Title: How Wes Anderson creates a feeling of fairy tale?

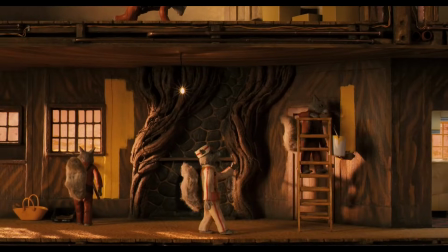It won't take a lot of time to recognize Wes Anderson's movies.
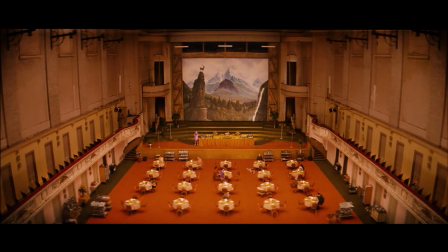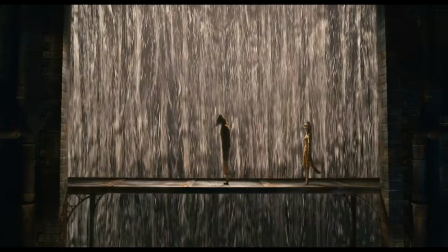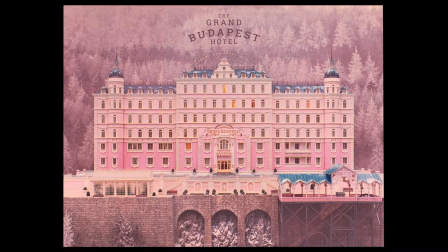This director has a unique fairy tale look in his movies, but how he makes his movies look like this?
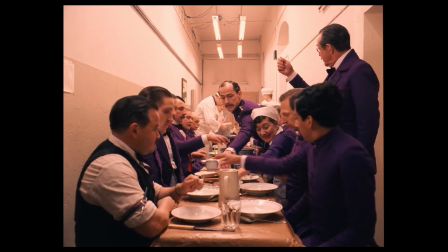In this video, we are going to explore it.
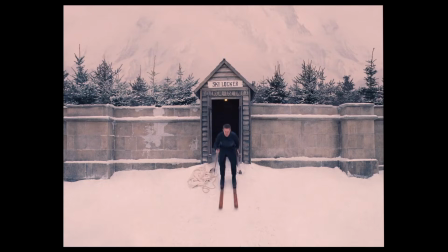If you have seen a couple of his movies, plot often takes place in uncertain time.
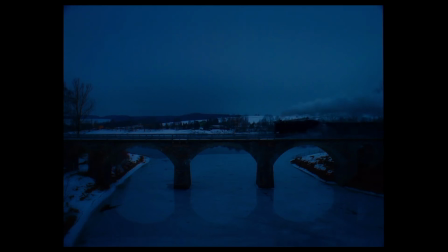That reminds us of the past. By blending different eras like mid-century, it evokes us a feeling of once upon a time,
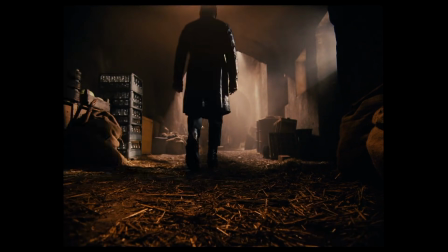where the world feels similar, but still separate from our own. The planned use of typewriters,
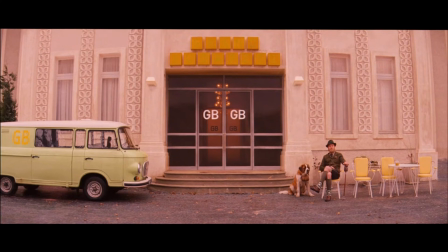old-fashioned luggage, and classic quirky cars creates us a feeling of past era.
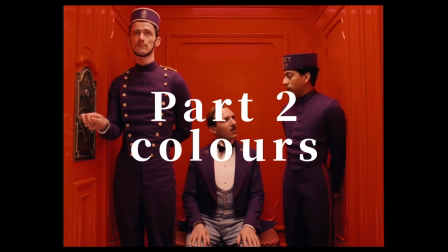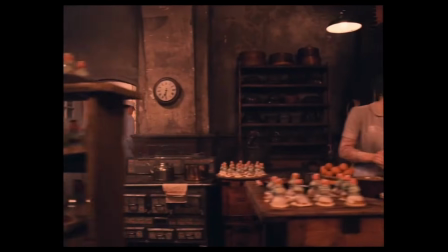Another thing is the colors. What do you need else to convey a feeling of fairy tale?
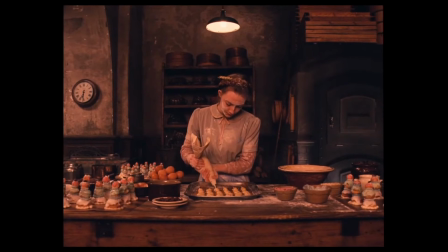Of course, colors. Wes Anderson uses a color palette, often charming pastel colors, like soft pinks,
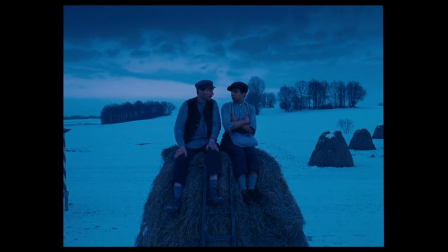pale yellows, light blues that evokes feelings of nostalgia and dreamcore.
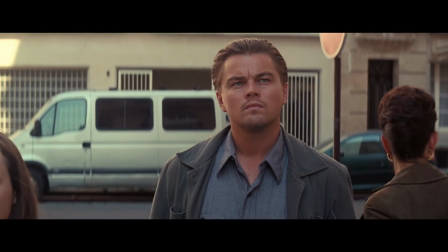For people who don't know what is a dreamcore, it's an atmosphere that uses intentions most often
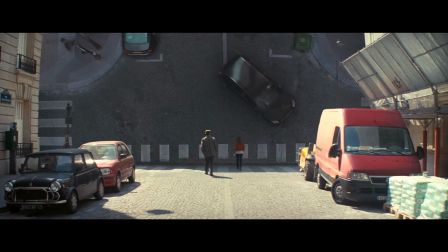associated with dreams, wrong imaginations, déjà vu.
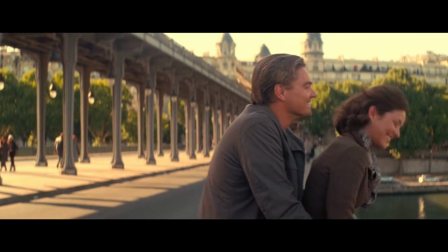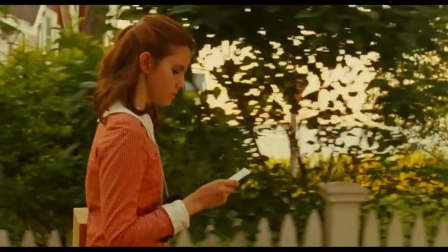I know this bridge.
In the Moonrise Kingdom, muted yellows,
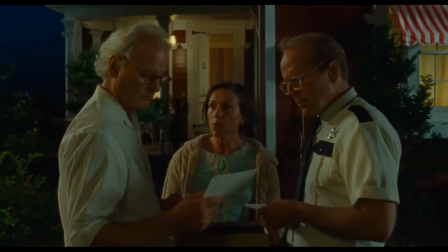pinks and blues shows us naivety and childhood
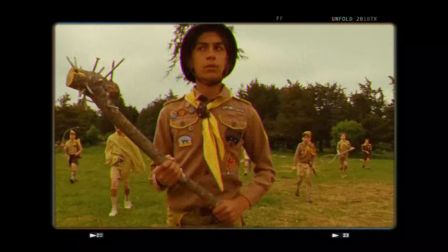nostalgia as a perfect background to the teenage love story.
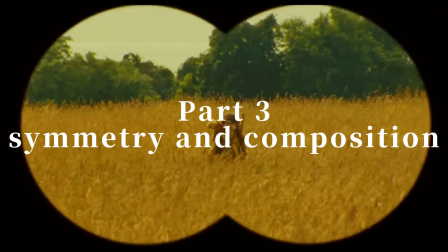Turn right and follow to the end. I will meet you in the meadow.
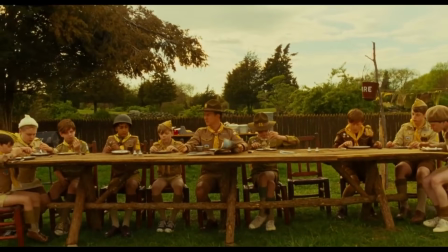Central framing places the main character, her or him, directly in the center of the frame,
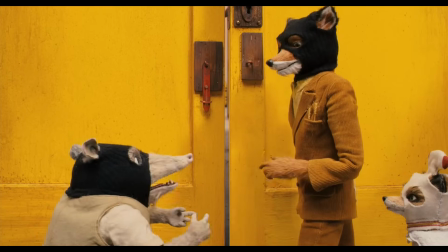creating symmetry and balanced shots, which create almost
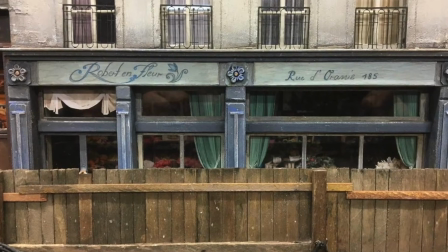dollhouse-like world that feels crafted, artificial, much like a pop-up storybook that you read when you were a kid.
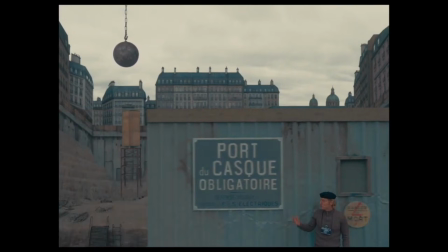Inspiration in many symmetry shots came from famous director Stanley Kubrick.
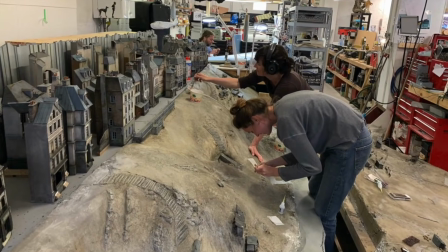In his works, there are really a lot of symmetrical shots.
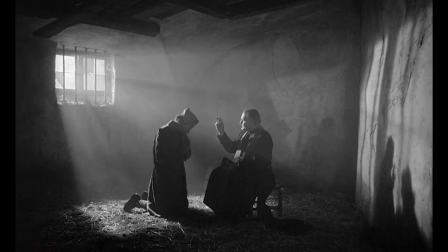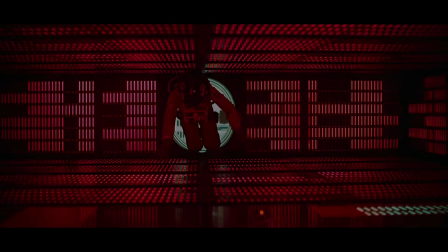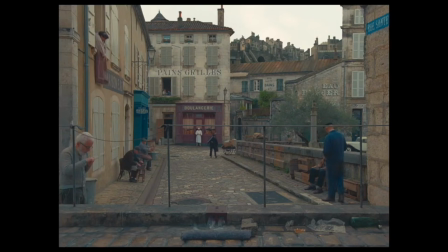Miniatures not only make beautiful sets, but also offer a tactile,
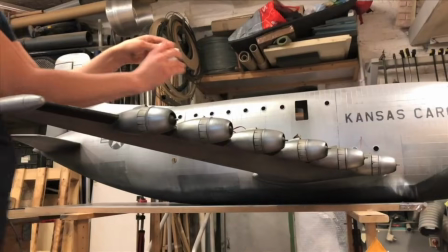handcrafted quality that CGI can't replicate, fitting Wes Anderson's retro style as we talked, and carefulness.
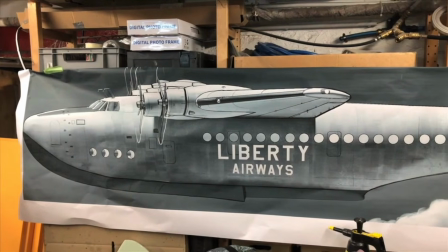This also brings a physical detail and charm that makes
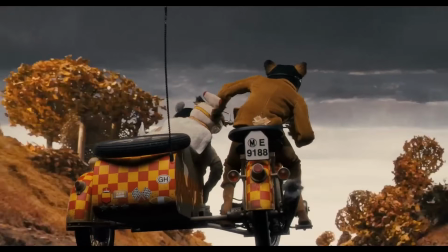miniatures believable as a real building. Now, while Wes Anderson might use miniatures for his stylistic approach,
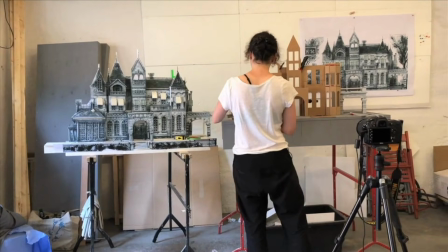the art of miniatures and forced perspective is still very much a useful filmmaking trick,
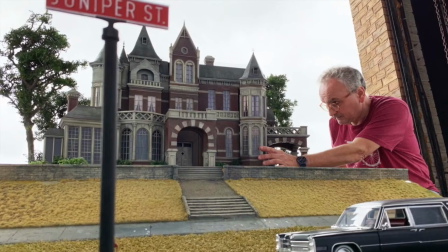which can either be used to create beautiful sets and props which feel real,
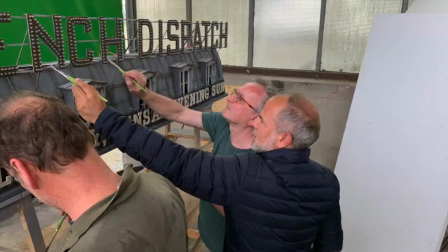or also provide a fun way to give your audience, now it's going to be a smart word, grandeur.
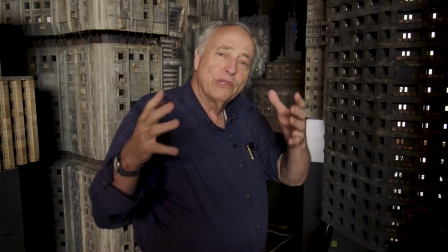And you would ask, what is a grandeur?
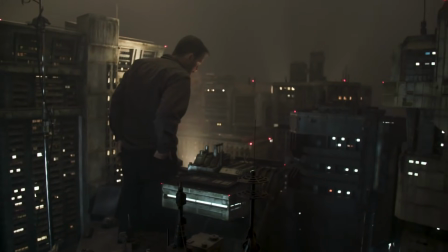Grandeur means the quality of being extremely impressive, magnificent, or great in size, beauty or scope.
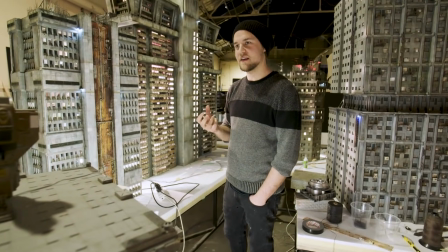It describes something that inspires wonder or admiration, like for example, a miniature of Grand Budapest Hotel. You look amazed when you look at that.